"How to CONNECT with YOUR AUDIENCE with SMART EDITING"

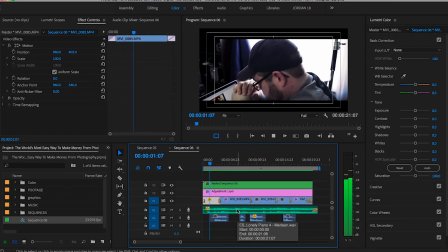We can add a voiceover.
Do you struggle designing YouTube thumbnails?
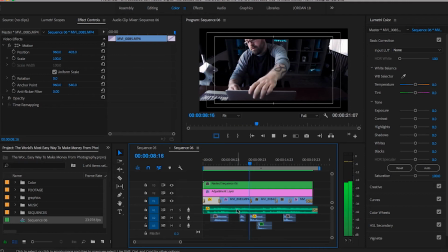It isn't easy. It's really hard to make eye-catching thumbnails.
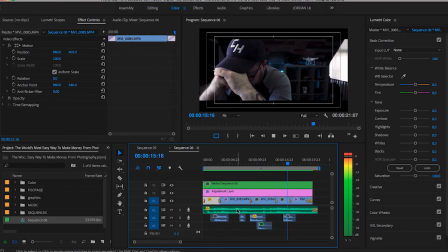But there is something you can do.
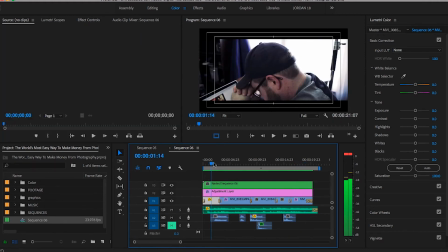Hey, we're depressed, but there is
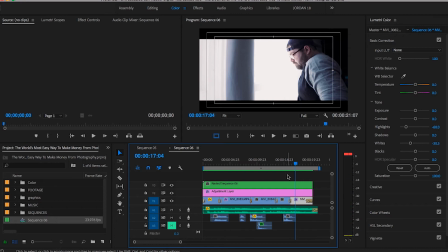something you can do.
But there is something you can do, all right?
And at the very end, I look out the window, up at the light, and it's almost a hopeful type feeling towards the end of this.
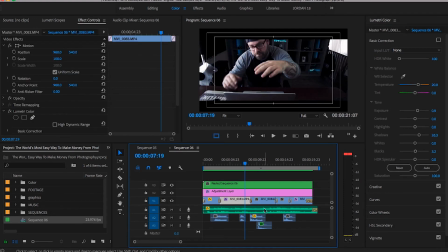When all of these elements are put together, you've got a very, very emotional intro
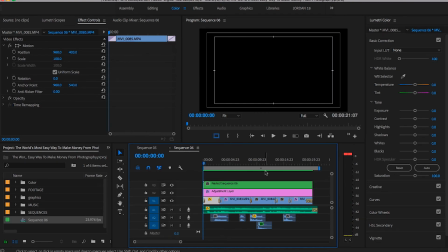and it's something goofy. It really doesn't even mean anything. You know, it was just a kind of like a little skit at the beginning of a video about how to make YouTube thumbnails. Nobody is this depressed about making YouTube thumbnails. This was it was a gag.
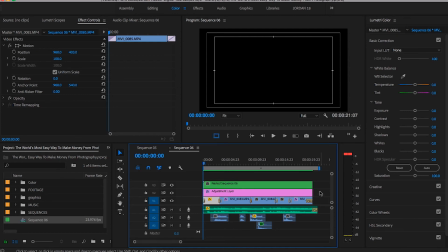But imagine if you were doing something that was very, serious and things. You could use these same techniques to really get your point across.
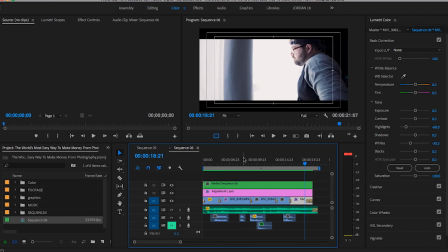So that is how I built a really quick story to give my audience an emotional reaction in like 20 seconds. All right, so there it is. As you can see, getting an emotional response out of your audience really is all about making them see what you want them to see.
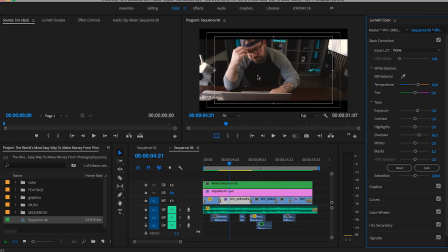In that footage, when it was warm and inviting, you might not have felt kind of hopeless, but when I made it dark and I made it blue and cold and lonely, that is really what made that footage shine. And that whole idea, that drove the point home. So you guys can go ahead and implement these techniques into your creative process and your videos to really tie everything together and drive home a point and really convey a feeling to your audience. I'd really appreciate it if you guys went down there and hit that thumbs up button. And if you hit the subscribe button, just know that every Monday, Wednesday, and Friday, we're gonna continue to really learn techniques to make our videos better. We'll see you later.